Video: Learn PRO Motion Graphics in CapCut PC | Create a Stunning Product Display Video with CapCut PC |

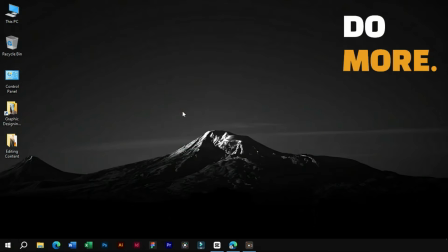0:18 Welcome to Creative Suite Tutorials YouTube channel. Today we will start a tutorial series on motion graphics in CapCut. This will be a little advanced series, so if you are a beginner, please watch the CapCut PC course on our channel.
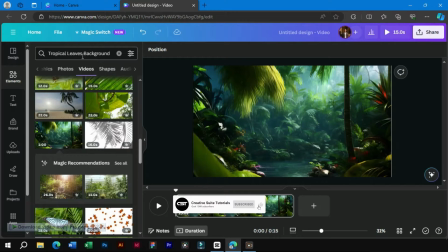0:33 First of all, we will download a background video for this product display video. We can search on Canva for the background videos and download them.
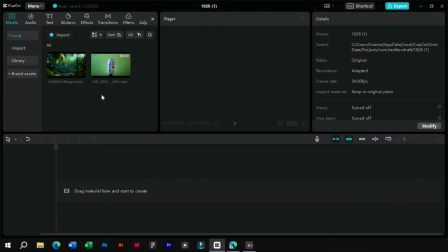0:48 After that, we will import this video and our product video in CapCut PC. First, we will place the background video and then we will import product video as B-roll layer.
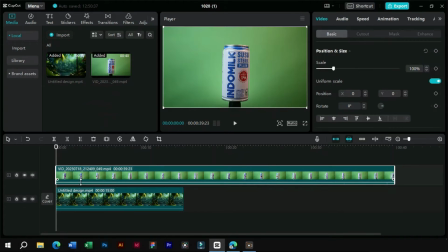Now we have to remove the green screen from this video. For this, we will use Chroma Key option.
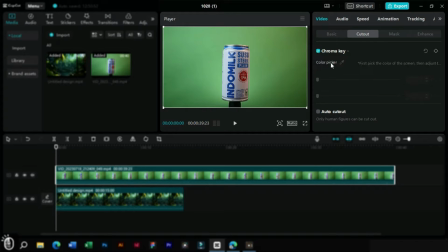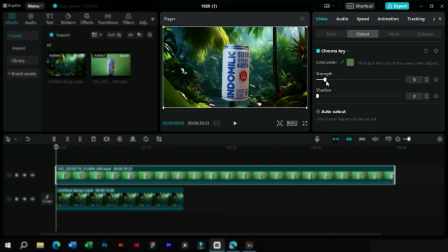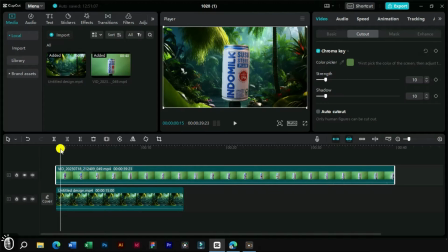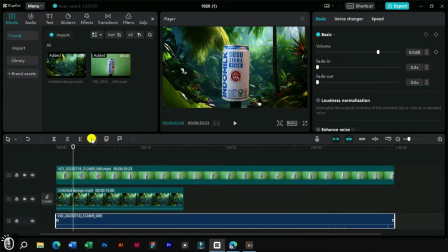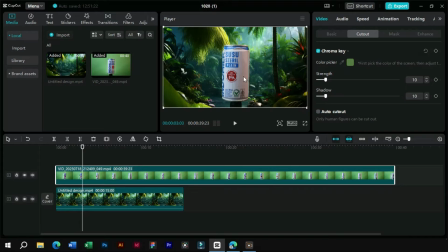1:39 We have a handle visible at the bottom of our product. We will adjust it by scaling our product.
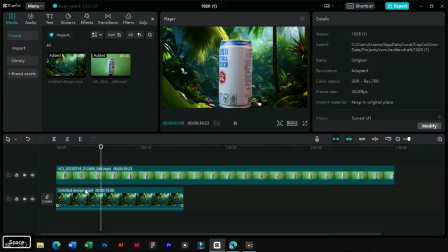Here our background looks a little static, so for that we will add a zoom in effect on it using keyframes.
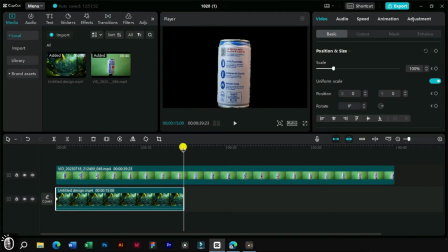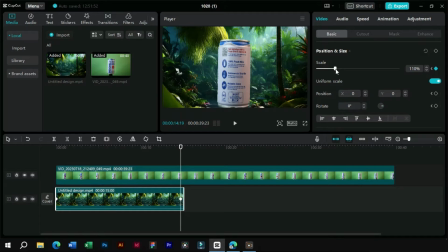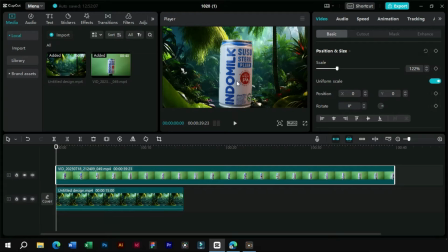2:28 Now we will add an in animation to our product so that our video looks more interesting.
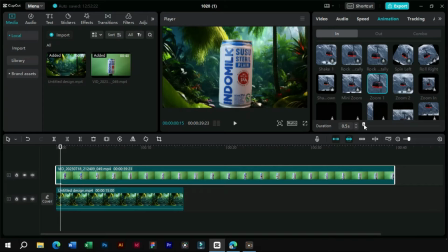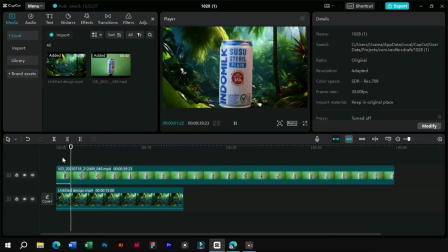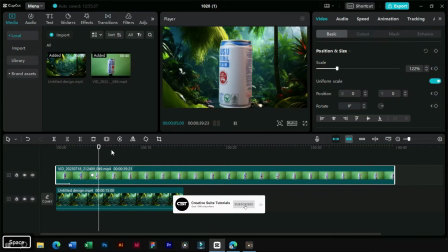3:08 Next, we will use keyframes to slide our product towards the right of our screen.
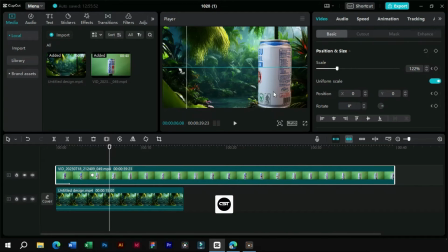Now, to make this movement more realistic, we will edit the keyframe graphs. Right-click on the video and enable Show Keyframe option.
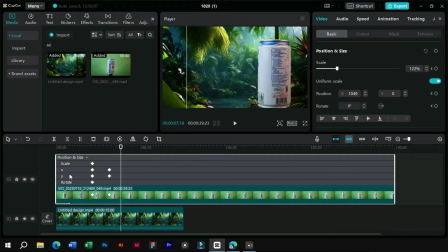3:29 Now, our product is moving horizontally, so we will edit the X curve.
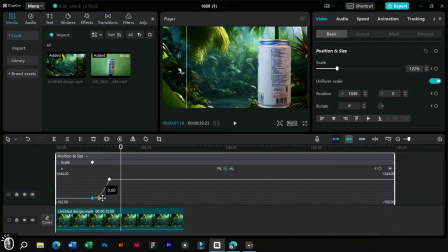3:42 We will click on the first keyframe and enable auto curve option. Now we can adjust the smoothness of motion.
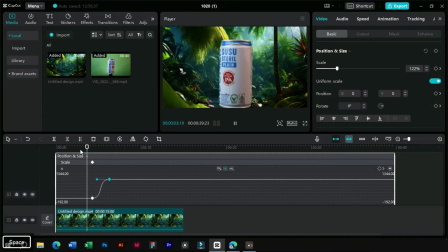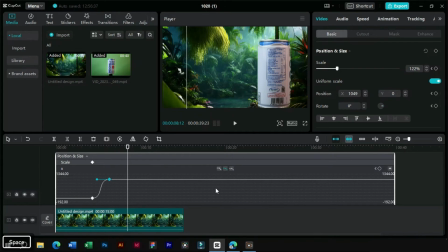If we have added in vertical motion, we would have also edited the Y curve. We will close this graph.